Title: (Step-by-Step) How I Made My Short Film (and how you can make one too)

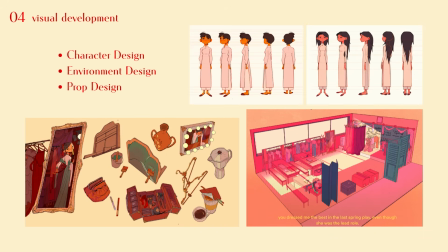And then we go to design. So that means character design, environment design, and prop design.
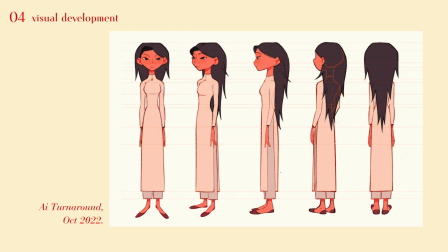So design accordingly as you wish. I think the designing part is very much your own creative take.
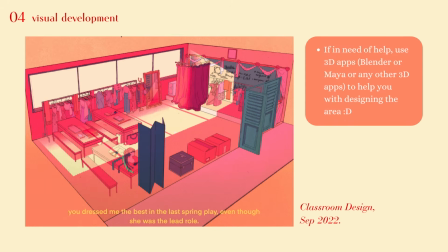So for me, my film is set in a pretty much a realistic space.
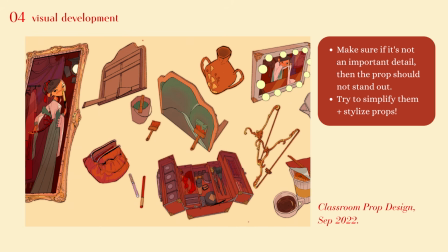Most of my designs are heavily taken from real life, my old school back in Vietnam, and my friends, and my memories of how nature looked like in Vietnam.
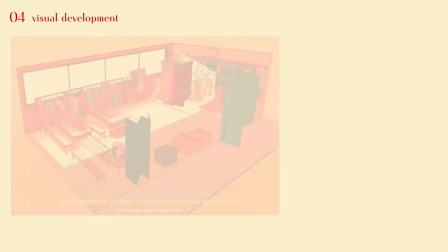So for me, a lot of references help. But if you're doing a fantasy film, I don't know, man, take a lot of art references.
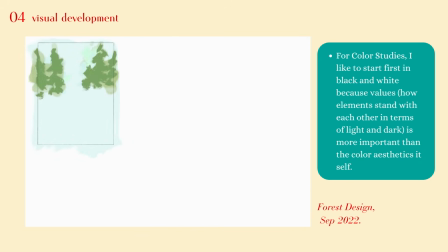Do anything that helps. Cool.
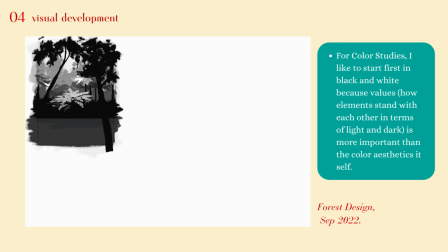So all these designs probably took me about, I would say, under a month.
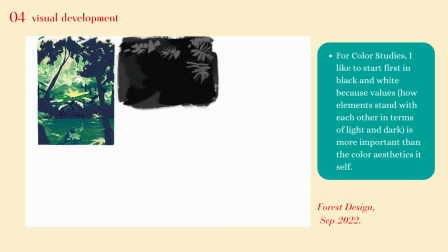If you have a vision for your film, you know what it's gonna look like.
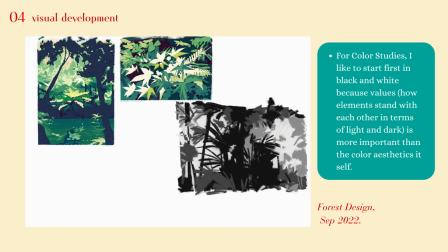So just do it. Something to watch out for here is appeal.
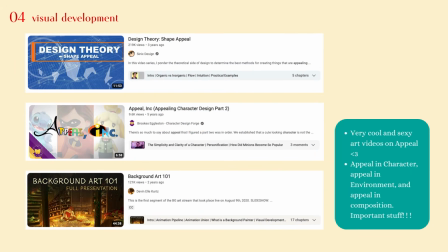You do want your film to be memorable, and having a memorable, iconic character and environment helps. You really have to think about your artwork stylistically and how that should go with the message you want to convey in your film.
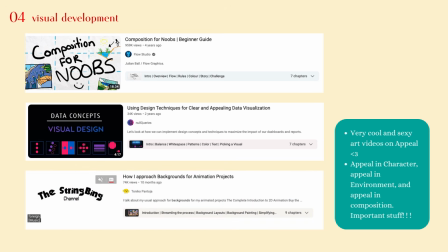Again, experiment, keep on experimenting, and ask for feedback from the right people. And this will serve a bit of a guide for the next step, which is color scripting.
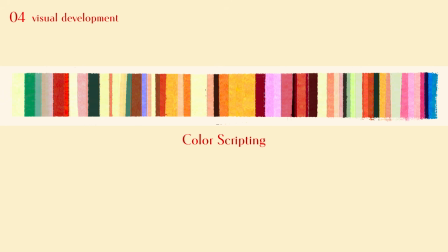For me, now this is the creme de la crop. My film heavily relies on color to tell the mood and the emotion of the story. So, for example, my character A represents
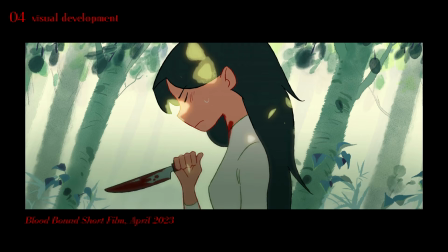green, so greed, like physical status, materials, while B is represented with a hot pink, showing her kind of
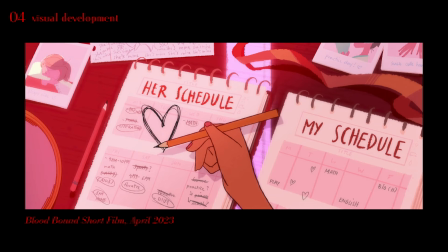obsession for quote unquote, a distorted version of love.
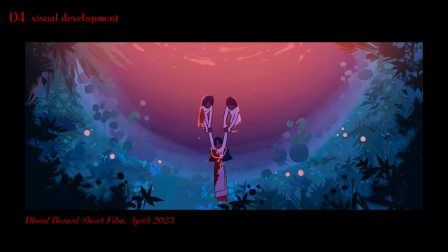So when their love comes together, this becomes a sort of like deep purple hues,
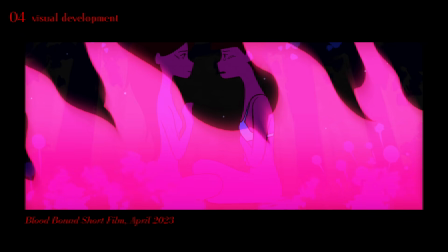really sick colors that really brings all this sort of kind of chaotic mood to this rather like it's like loud and eye straining at the end,
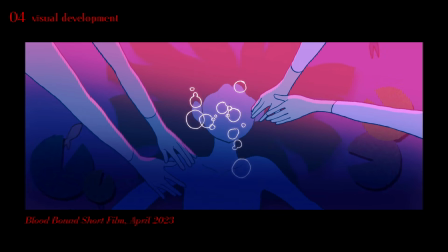but it's a lot more. I guess you would say like
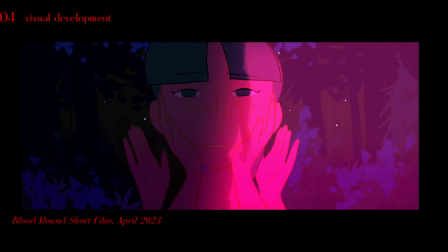so this is all intentional, and it's all planned in this color script,
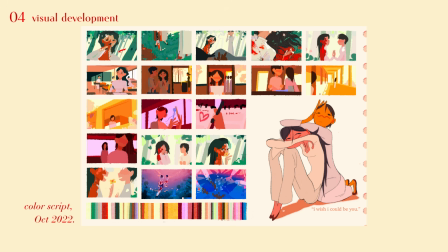which took a lot of experimenting with taking colors from life studies and interpreting my own
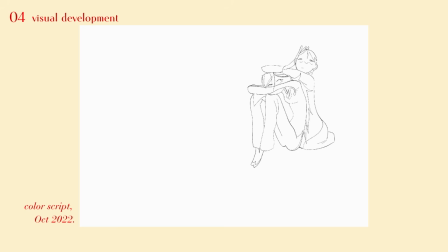written script. So in this stage, I also recommend do a lot of experimenting and a lot, again, fuck around and find out.
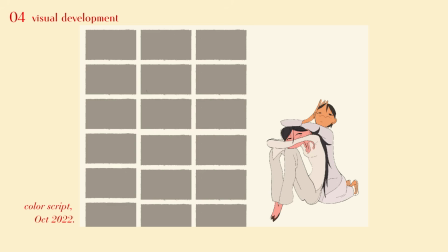So that means a lot of color studies, color from real life,
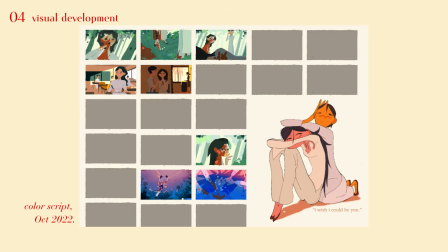a lot of artwork studies if you want to, and any artworks that you love. Take references of those colors, like, oh, I love this color combo.
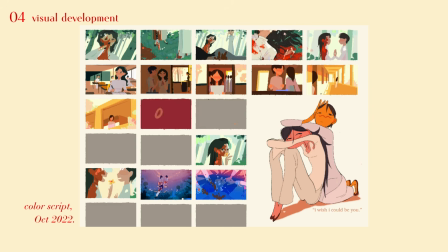Take them. Take inspirations from them. I mean, don't copy it, okay? And yeah, so now most of the production work.
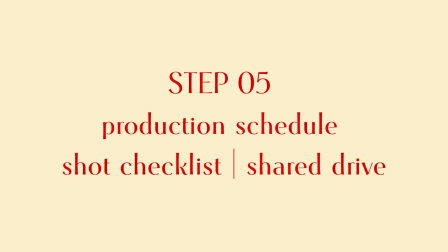Step 5, production schedule, shot checklist, shared drive. Production schedule.
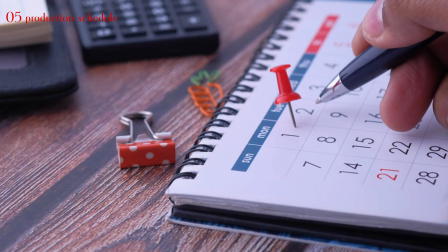I started this step kind of relaxedly around storyboarding phase in step 3, but I think this is very important starting now. Here's the secret. A good schedule will save your life.
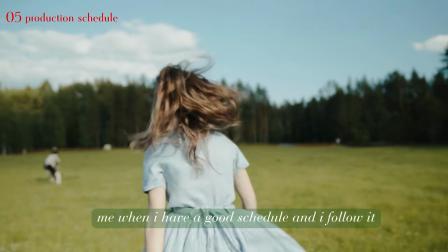Make a good schedule that you can steadily adhere to.
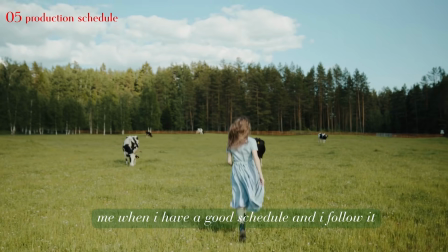Having good discipline on deadlines is a must-have, and only at the end would you have good results if you adhere to these deadlines.
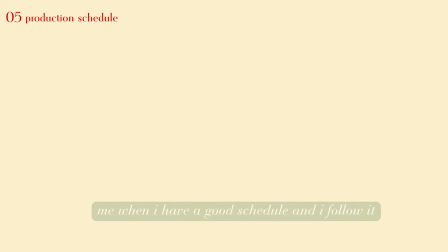Here's how I made my production schedule.
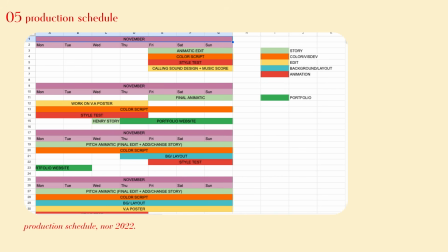I learned this from a studio I recently internshipped in, and I basically just adopted their way of doing schedules because I think it's much cleaner and it's much nicer. So instead of using deadlines, we're going to use progress bars and basically color code all the tasks you need to do
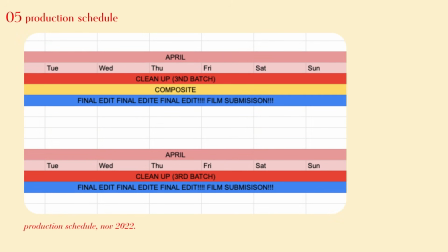and really highlight the final weeks and the major deadline that you have while you film.
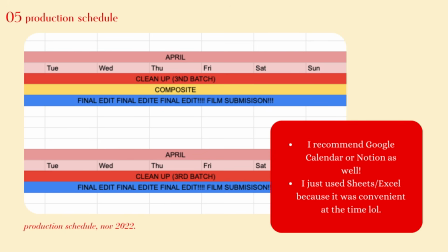You can use Google Sheets for this or draw this out if you rather, or use any other apps that you like.
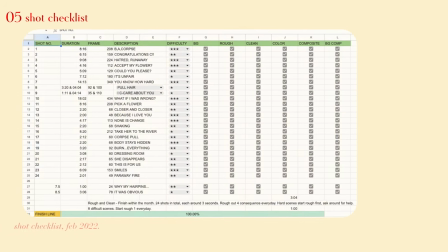Shot checklist. You will need this. Open Google Sheets, pull down a list from your storyboards, all the scenes that you will need, order them, put them in numbers, scene numbers.
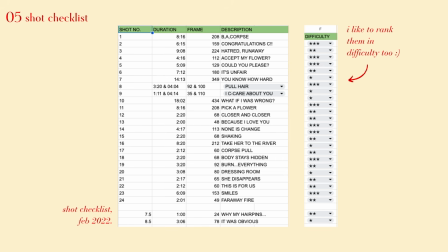I keep mine very simple, I even name them, but in professional settings with bigger scenes, you probably should break it down by sequence in each scene.